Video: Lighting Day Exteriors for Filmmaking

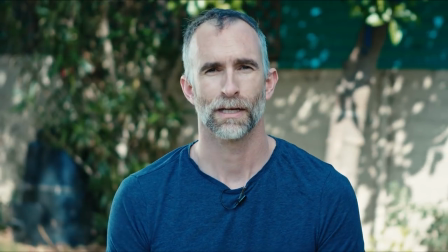247s
Put a lot as much weight as you have on these things when you're using them outdoors. You might notice behind me is nice and shady and I chose that for a reason.
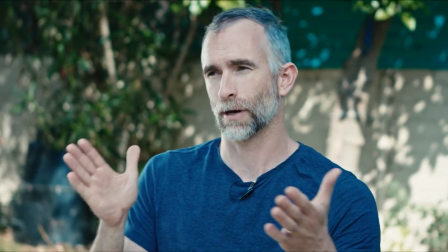255s
In fact, I probably should have gone a little bit more side-on with my key
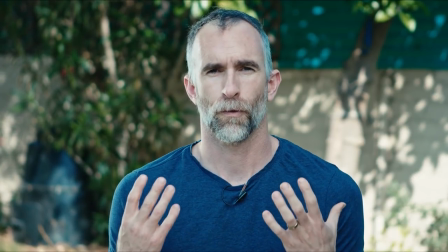260s
But it's too bright over there because I've exposed for this diffused sunlight if I have Pure sunlight behind me.
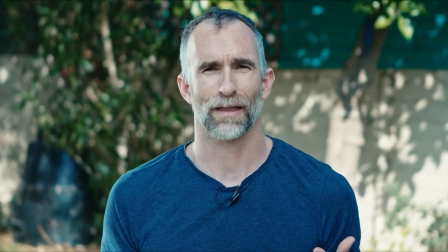268s
It's gonna blow out Can I give that that white hot look that I didn't really want? So that's a quick little tutorial about shooting in daylight Sun diffusing it through a 4x4 and basically You know getting a nice usable appropriate image for being outside in daytime this is actually i've got the full grid but the old version they make a new one now that's soundless so you don't get
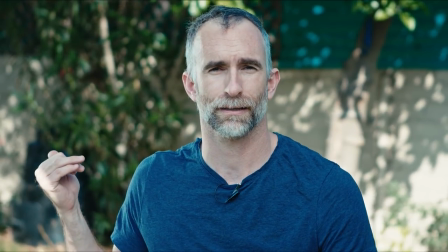296s
that flapping in the wind you could put an ultra bounce here they cost a lot more money but they're a lot more angleable
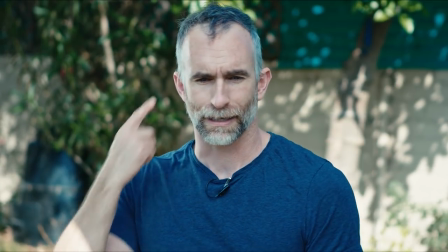304s
meaning that you can kind of really focus the sun where you want to get it and get this nice hard edge on the side of the talent's head. If you wanted to do this with two people, right, you wanted to have me here and a second person here, a 4x4 is just big enough some of the time but most of the time you're gonna need something
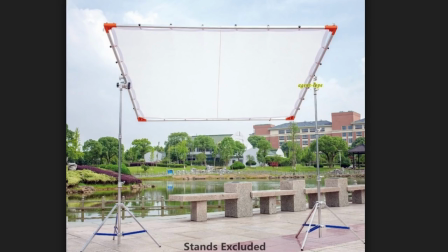324s
bigger like a 6x6 which creates a whole new batch of problems because it's a much bigger area, you need two C stands, you need more weight, it's far it's at far more risk of being blown over and sometimes you just you know you go out to I've done that where I've gone out to shoot something it's just been too windy and meaning it doesn't need to be windy at all to be too windy but it just wasn't safe to set up the gear and put people underneath it for for minutes at a time just for the sake
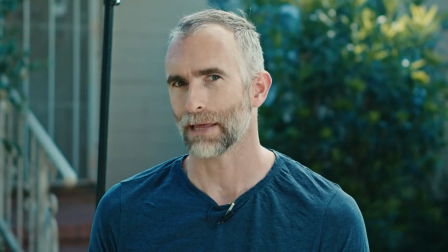351s
of completeness I thought I would spin around 180 and show the other way that outdoor exteriors get lit there's a lot easier
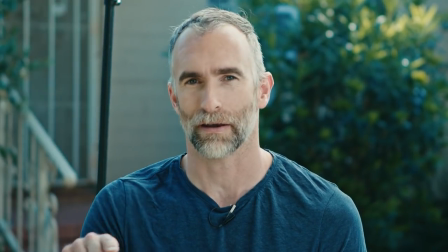359s
on my eyes I'm able to open up and look at things because I'm not I'm no longer looking into the Sun I'm using the Sun to give myself
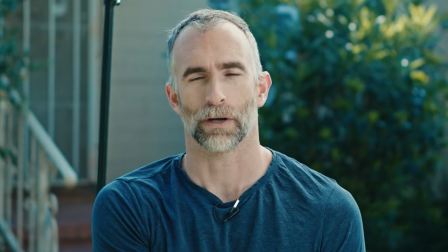367s
a rim light through the 4x4 which is above me and I'm using what used to be my bounce now as a reflector to become my
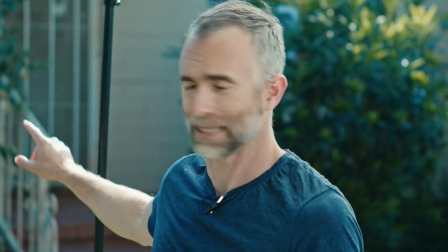375s
key and ambient again for the fill it looks pretty good you may notice that the the light stand is in frame now which isn't very professional
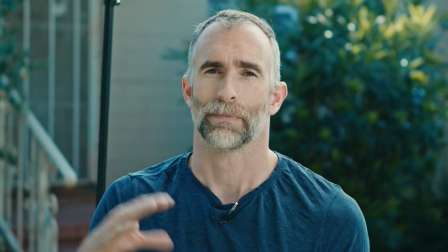384s
if you wanted to do this you would probably get a cutter or something else that is longer and put it on a c-stand arm but the
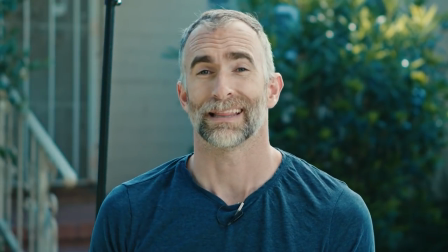393s
principle would be the same I would just be able to get this back a little bit this paradoxically is easy to do in the middle of the day when the
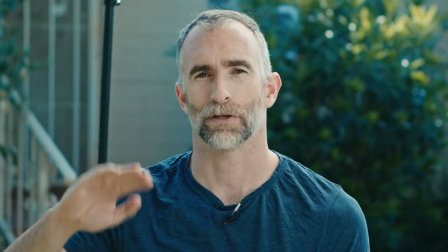399s
sun is higher and I don't have to don't have to compensate for such an acute angle maybe not as dynamic a frame
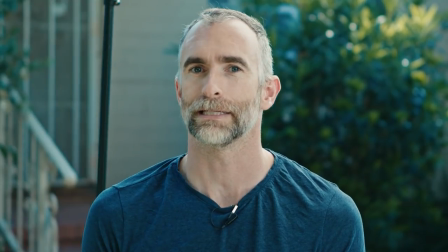407s
certainly not as high noon a frame but a lot easier on the actor and their eyes to be able
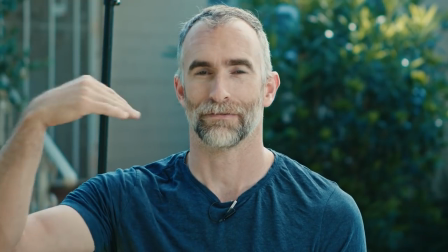412s
to look off camera and not have the blinding sun in their eye line.
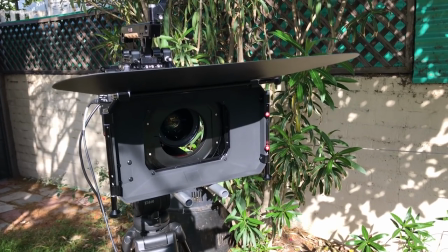418s
I did bring out the matte box and had to put the eyebrow on to keep the sun out of the camera lens so if you've watched my video on matte boxes you'll know all about that. That's my daytime exterior lighting setup. Shooting raw you'll have to be able to craft this more in post much more than I would if I was in the studio. I'd be doing a lot of that with lights because I'm using such kind of comparatively crude tools here outside. I'm going to be able to do a lot more of that in post. But thanks very much for watching. Hopefully that helped someone out there. I know it helped me think about it. I will see you next time.